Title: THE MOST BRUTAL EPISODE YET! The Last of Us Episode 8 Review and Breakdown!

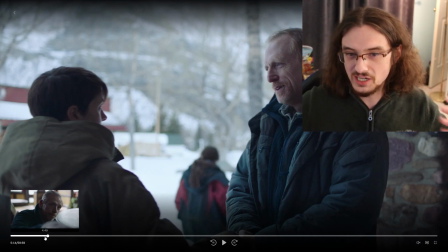[3:56]
So, and they're really making, I think this is kind of targeted at people who've had some experience with religion,
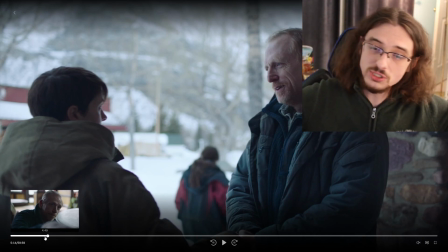[4:03]
and, the way he's smiling, you're supposed to, I think, feel positively about what he's doing here.
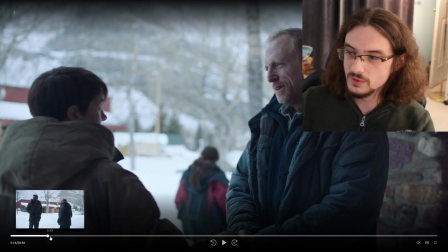[4:10]
I mean, especially because he, kind of said nice things to the person who's grieving,
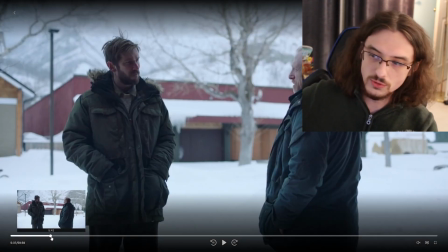[4:15]
and he's saying, like, we'll get through this, having that hopeful energy. But then you get the scene with the preacher and his number 2 guy, who is actually the original voice actor for Joel.
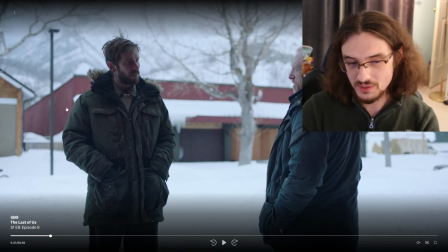[4:27]
The actor, this is Troy Baker. He played Joel in the original game. And of course, you might recognize the voice if you've played the games before. But I think he killed it in this episode. And I'm really glad that he was included in the show and given a role that was a significant role.
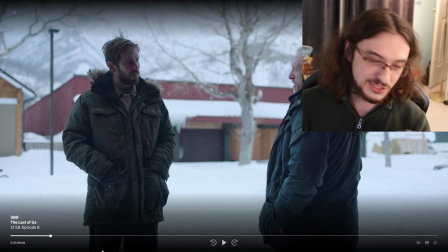[4:44]
And it's just really great to see him in the show. So if you're a fan of the original game, this episode is, if you're a fan of the original game, you're going to love this
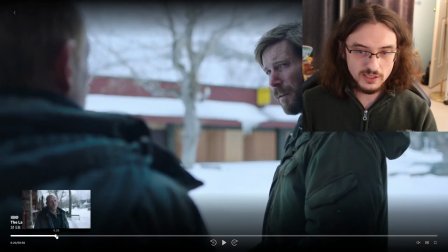[4:52]
episode, I think. So, I know I certainly did. But I like setting up, there's a little bit of iciness between them,
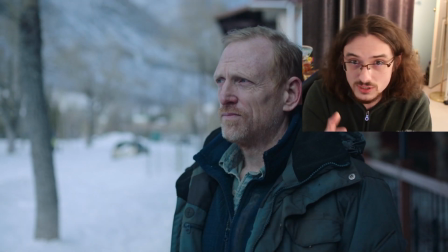[4:59]
because he's starting to see that the doubt is starting to come up in his number 2 guy,
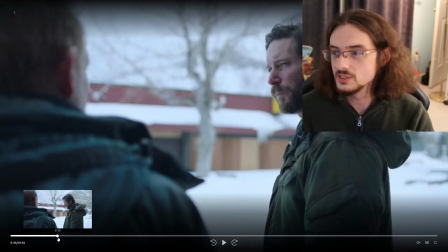[5:05]
and they are running out of food and things are getting desperate. So but he says he still believes, and they're going to go out hunting.
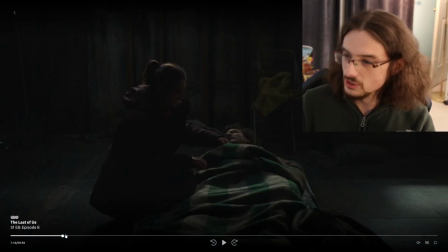[5:14]
So that's the start of the episode, and I think it's a good start. I think it sets a lot of foundation for the rest of the episode.
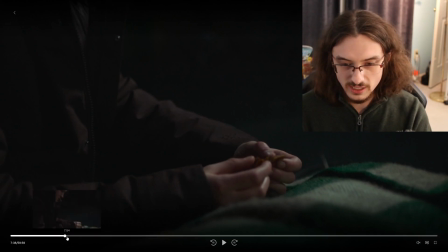[5:22]
Okay, and we're back here with Joel and Ellie, and Ellie is trying to take care of Joel.
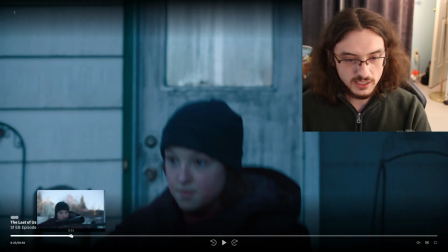[5:28]
Joel seems like he's slipping away, and she knows she has to go out hunting. She's got to bring food out.
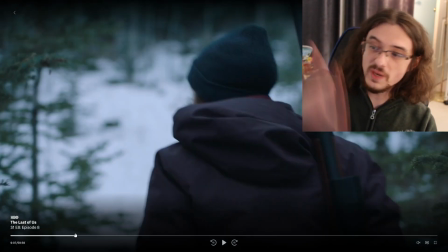[5:34]
And, in the original game, we kind of just smash cut to winter, and we had a close-up on a rabbit,
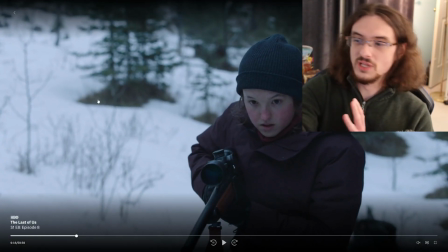[5:41]
and there's an arrow that was shot out and kills the rabbit right away.
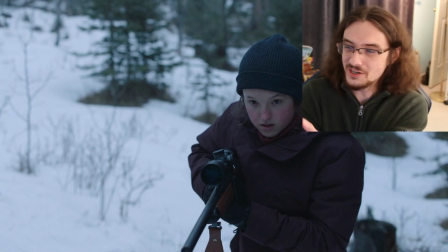[5:46]
So it gets that brutal energy. I kind of wish we had that. I kind of liked her with the bow. If you're a fan of the game, you're like, oh, where's the bow?
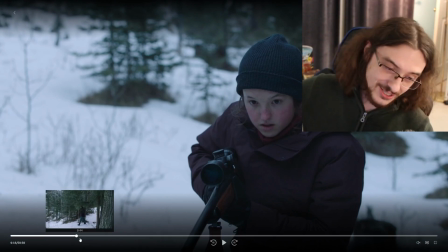[5:54]
But I get why they have the rifle, because they want it to make the sound so that people nearby hear that she shot the deer.
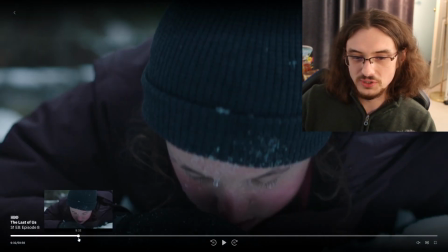[6:03]
And it makes a lot more sense to have the gun. But visually, aesthetically, I kind of miss it, having the bow and arrow.
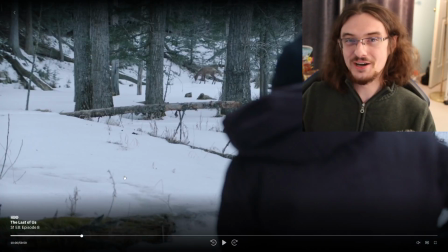[6:10]
And I was really hoping to see the shot with the rabbit where she shoots the rabbit,
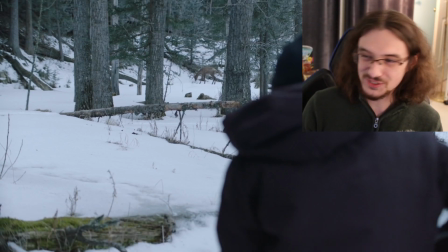[6:15]
because there's a very famous meme of somebody playing the game, and it's a girl, and she's like, "That's the cutest thing I've seen in my life," and then it gets killed. Oh, very funny meme.
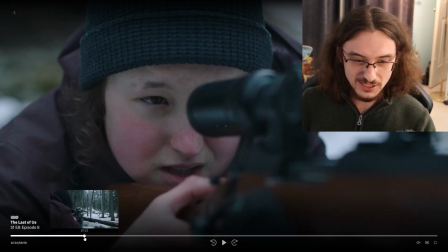[6:27]
But yes, I love this hunting scene, and we take that second to bring out the silence.
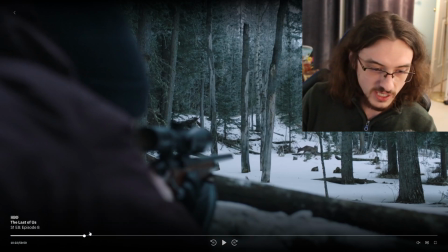[6:32]
You hear the breathing of the animal, the breathing of Ellie, and just having that atmosphere.
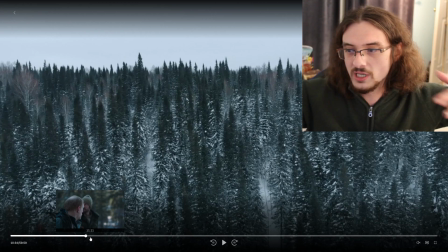[6:37]
I kind of wish this show was a little bit less crammed into one episode, just so we could get more atmospheric moments like that, because I really love that atmospheric stuff.
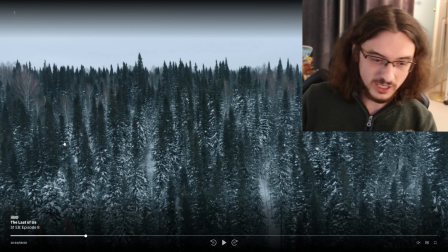[6:48]
And especially like early Walking Dead episodes had a lot of that same energy,
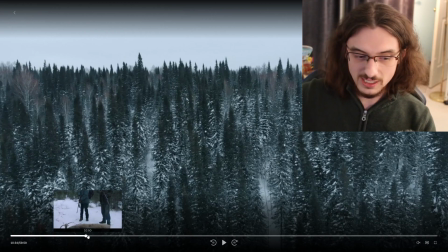[6:52]
just letting the sounds of the environment take up the space in the audio, and not just having constant dialogue and music and all that.
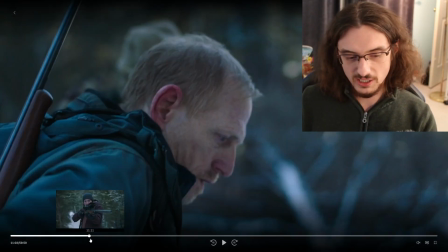[6:59]
But that's it's a small nitpick at the end of the day. So we're now fighting.
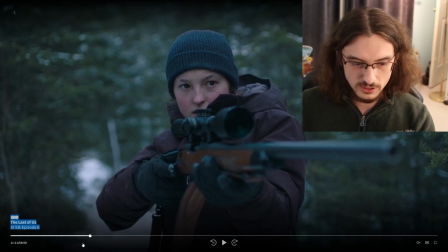[7:04]
There's a standoff over the deer. So the guys find the deer, the preacher David and James.
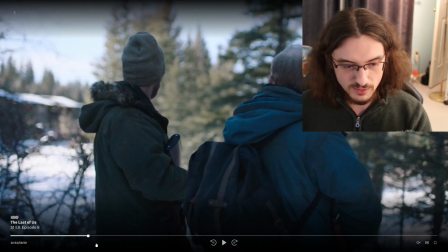[7:11]
They find the deer. Of course, David and James are biblical names, a little subtle touch that I think was smart.
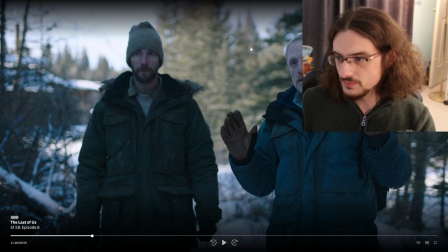[7:18]
But that's in the original source material as well. But yeah, I like this uneasy standoff. And she wants medicine. She's willing to trade the deer for medicine. And he runs off.
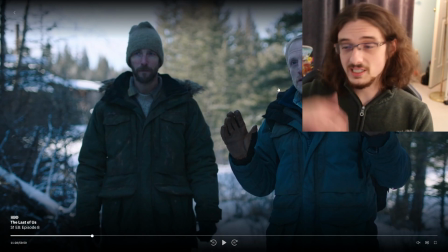[7:29]
Now, of course, this guy, we know by the end of the episode, he's like this violent piece of shit guy, right?
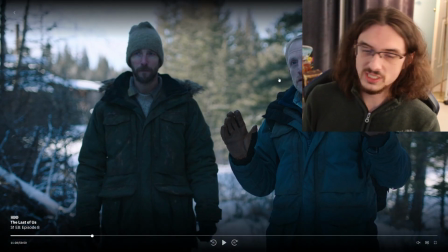[7:36]
But really, he is in the moment kind of doing the same thing that Joel does,
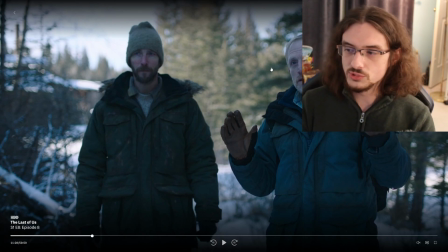[7:42]
that Ellie's doing right now, trying to protect the ones that they care about. And I actually like, we'll get into later in the episode, some of the ideas that make them a bit more sympathetic, the villains in this part. So, I think that makes a lot of sense.